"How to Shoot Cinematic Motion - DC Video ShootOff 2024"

It's really important to be aware of that when you're picking your angles, picking your shots. Now, the way to cross that line of action, and you can do it in a very dramatic way, is to cross it mid-shot using a camera move. So one of the great ways to do this is, say you've got that shot reverse shot of two people talking. Say there's suddenly a change in dynamic of that conversation where one person's got the upper hand in a negotiation and now the other person does, or somebody just revealed a very important piece of information that one of the protagonists, it's revelatory. If you suddenly cross that line of action and then shoot the rest from the other side, it's going to visually show that change in dynamic and help kind of emphasize, oh, stuff just got real, right? Trying to have no expletives for the live stream. Y'all know what I actually meant. So this is all stuff to think about. Even times where you've got a whole group of people and they're all talking to each other, and even if it's like a continuous kind of circling shot going around them and it's cutting to different points, if you keep track of it, every time somebody is talking here and then turns and talks to somebody else, now that's the line of action. If you look at the next cut, it's going to respect that line of action. So just think through it. If you've got questions about that, I'm happy to explain it further, but also if you YouTube line of action, 180-degree rule. You'll get a lot of information on this. Any questions? Is this kind of familiar, or maybe something that like you've kind of thought about but never really put into words, codified? Cool. We'll keep moving on. Okay. So I'm going to show you a bunch of examples,
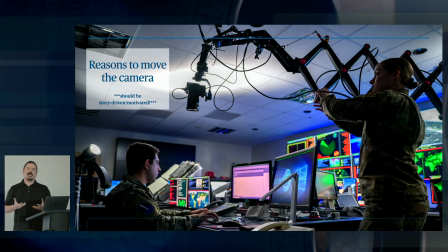and we're going to talk about like ways that you would use a camera move in dramatic or storytelling or interesting ways. So that's, by the way, that's Cheyenne Mountain. That is Airman Brittany. Oh, what's it, last name Russell? Yeah, she used to be Manchester.
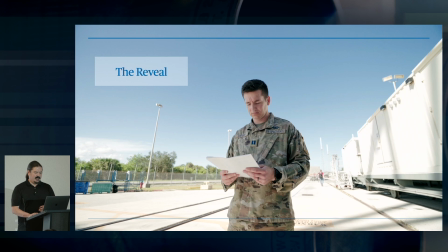But anyway, so you've got the reveal,
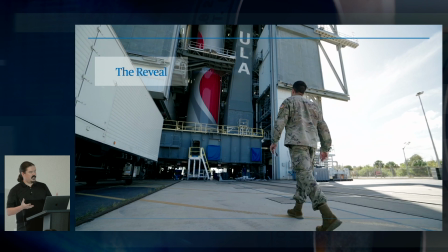where you've got a shot that initially shows your protagonist or whoever,
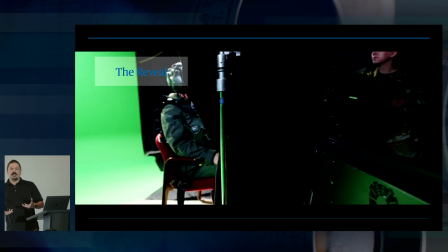and then reveals something else that is in the frame, and it should be kind of surprising.
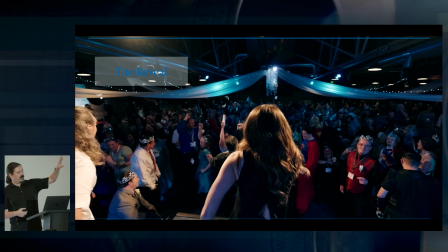So this one's kind of coming up and over to reveal the crowd below.
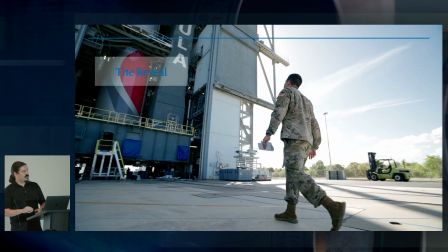And of course, the rocket.
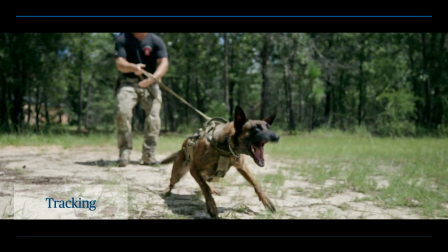All right, so tracking. This is always fun, where you're moving with your subject and it allows your viewer to see that subject for longer.
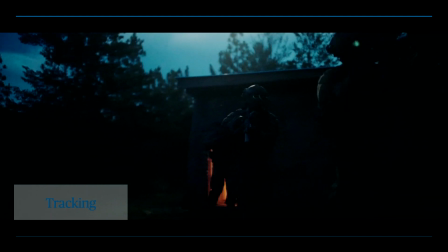It lets the viewer kind of stay with the subject. And especially for things like this, it's kind of hard to see the shadow detail in that.
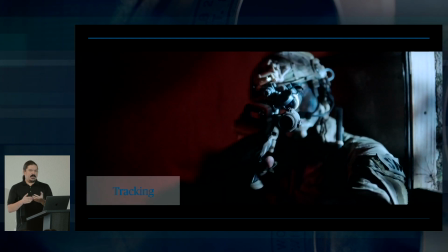But yeah, basically it's just taking a moving subject and letting them stay in frame longer.
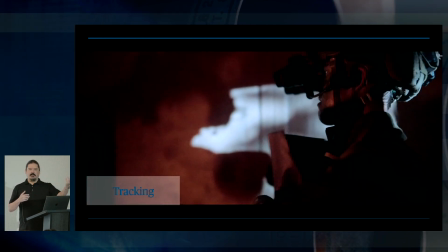Now, sometimes you don't want that. Sometimes let your subject come in and exit frame normally, but it can be pretty cool,
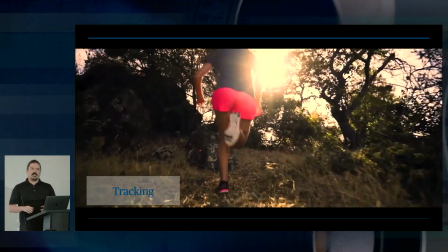especially if you're following one particular person, to physically move with them.
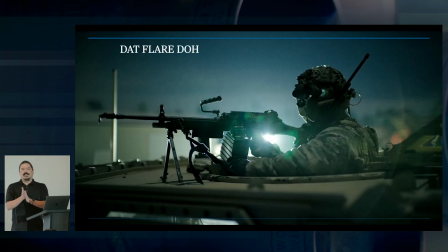Lens flares. I love lens flares.
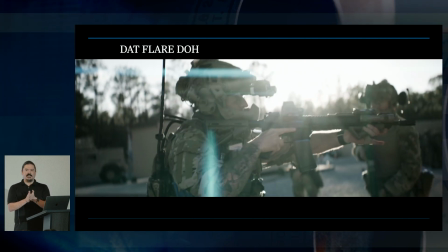And honestly, lens flares are at their best when the camera's moving.